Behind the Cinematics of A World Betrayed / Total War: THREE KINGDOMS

Every frame is an opportunity for more storytelling that you can layer on. By having this little sly smile from Sasa, we're seeing that ultimately this is kind of what he wants. He's not particularly regretful, he's not particularly mournful that his father has died. Hi, I'm Carl Allen, lead cinematic artist for Warhammer and Three Kingdoms, and I'm here to show you some of the behind-the-scenes process on our latest trailer of World Betrayed.
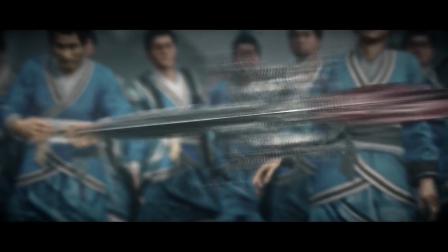[0:35]
We were quite proud that a lot of our animations are all taken from the game. For the vast majority of some of these scenes, we need to be a bit more nuanced about it. There's a bit more subtlety that's required. So a lot of these animations, like take Dong Zhuo here, him panicking, we wouldn't necessarily get this from the game. So this is something we've had to plan out and motion capture ourselves.
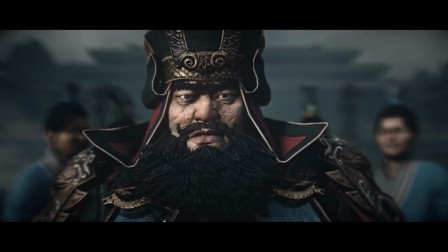This was quite fun to plan out as well. The falling of Dong Zhuo actually was Liu Bei falling over in his trailer when he falls backwards.
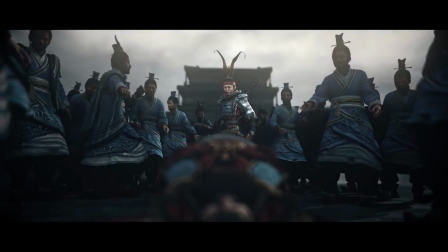[1:16]
Obviously, Dong Zhuo being a much bigger chap, we had to change the weight and flow of the body.
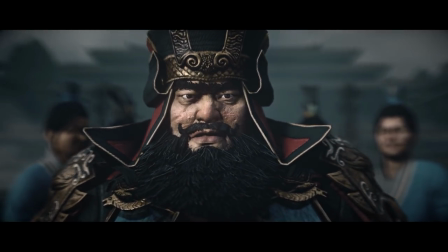[1:22]
We also wanted more of the beginning of the animation to show his expression, the pain he's in. It was quite fun to try not to push it too far, otherwise it becomes a bit comical.
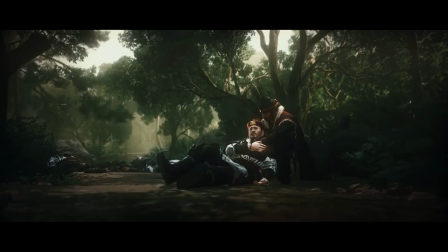[1:36]
I actually opted for quite simple shots. I wanted to be quite long and straightforward with clean composition, so we can spend more time really looking into what these characters are feeling. The music is going to primarily be the most important factor here for storytelling. It's going to be... It's half of what we're experiencing, right? The music, you can't neglect it.
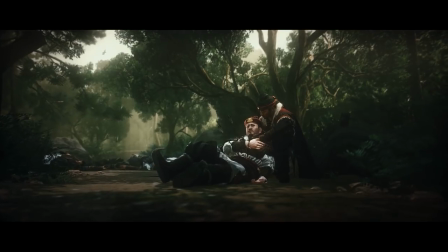There are actually two versions of Swin' Jan's death. One version, he's crushed by a boulder, and the other, he's ambushed and killed by archers. In the end, we thought the archer version would be a bit more romantic, as opposed to just finding him in this scene here, crushed under a boulder. I took a lot of inspiration, actually, from the Three Kingdoms TV series, where he's deliberately exerting himself. He's crying to the heavens because he wants the world to know that his father has been murdered. Now he has justification to seek revenge. In the end, when we put that scene with the others, it felt like there was far too much energy. And I mean, especially from behind, it felt like he was doing some kind of incantation. He was casting a spell. It didn't really work at all. So we opted more for the solemn approach.
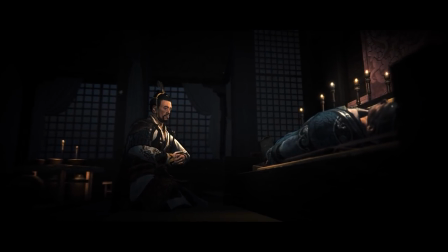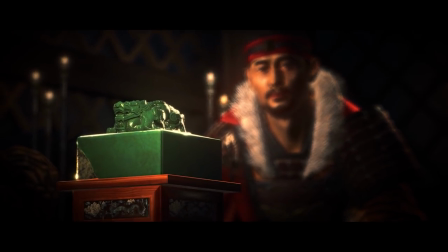[3:04]
So, this is one of those scenes where it might not necessarily be clear what's happening to everybody, but it's Sun Tzu has to make a decision.
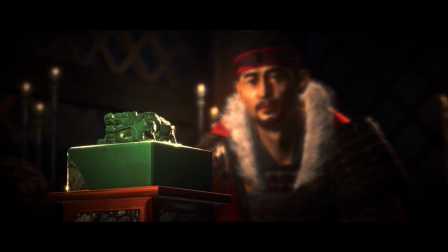[3:12]
He's inherited the Imperial Seal from his father, and whether he wants to pursue his father's dreams of taking the kingdom, or whether he wants to just disregard the Imperial Seal entirely, it's up to him, but also as a player, it's now up to you. You could just hold on to it and use that for your own benefit.
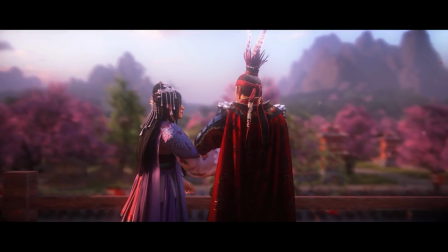[3:37]
So this is one of my favorite scenes in the trailer.
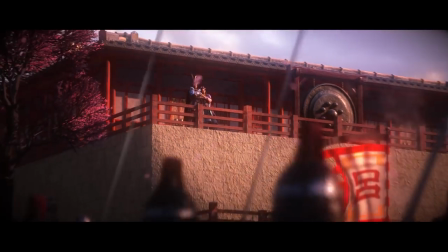[3:41]
The reason for it is because Zhao Chan was added to the game in the Mandate of Heaven. When we initially planned out the content for the game, Zhao Chan wasn't going to be in Mandate of Heaven. She was going to be added into the World of Betrayed.
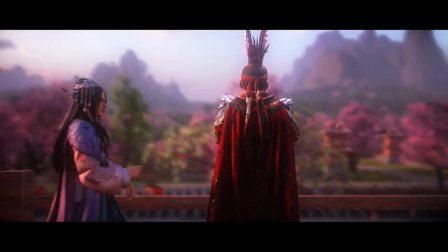[3:57]
So, I always felt I never really got a chance to show Liu Bu and Zhao Chan together. And for me, it's a really important moment. It's what's driven Liu Bu to do what he has done. So, being able to animate this, being able to put this into the engine for everybody to see was great for all of us as artists and the storytellers. We really enjoyed doing the scene. Yeah, it's a moment we can't really overlook, I suppose. So here we can see all the new content that's going into the game, all these new units.
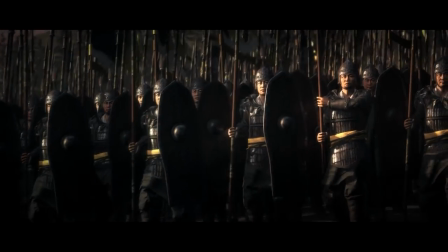[4:30]
Lubu has some unique characters. Again, we've got this unique model for Lubei and some other characters. Originally, this was a scene just for Sun Tzu, but when we saw that these other characters were being added to the game,
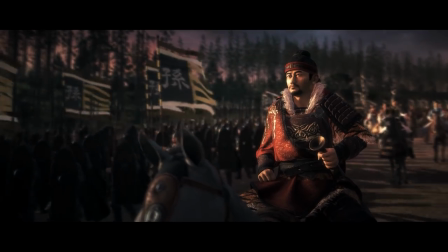[4:48]
it was a great opportunity just to add those into the background so that they were part of his decision, they were part of his movement.
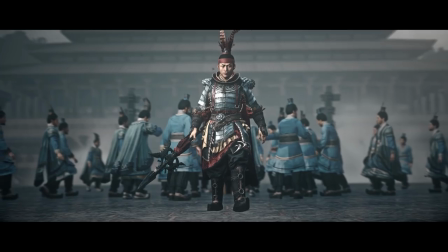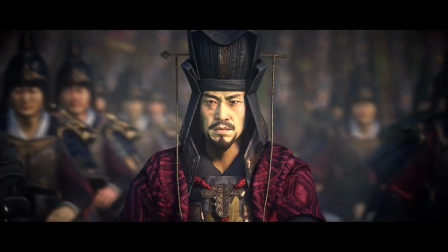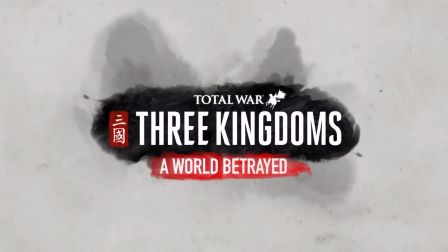[5:07]
Yeah, it's all such as like that, so getting a little bit of a sly smile from Sao Sao. Every frame is an opportunity for more storytelling that you can layer on.
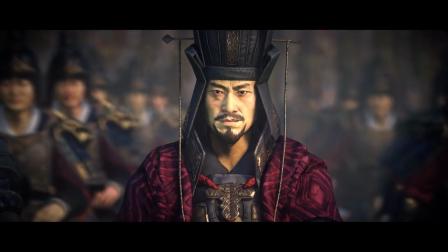[5:17]
So by having this little sly smile from Sao Sao, we're seeing that ultimately this is kind of what he wants. He's not particularly regretful, he's not particularly mournful that his father has died. actually this is exactly what he's after. Now he can invade.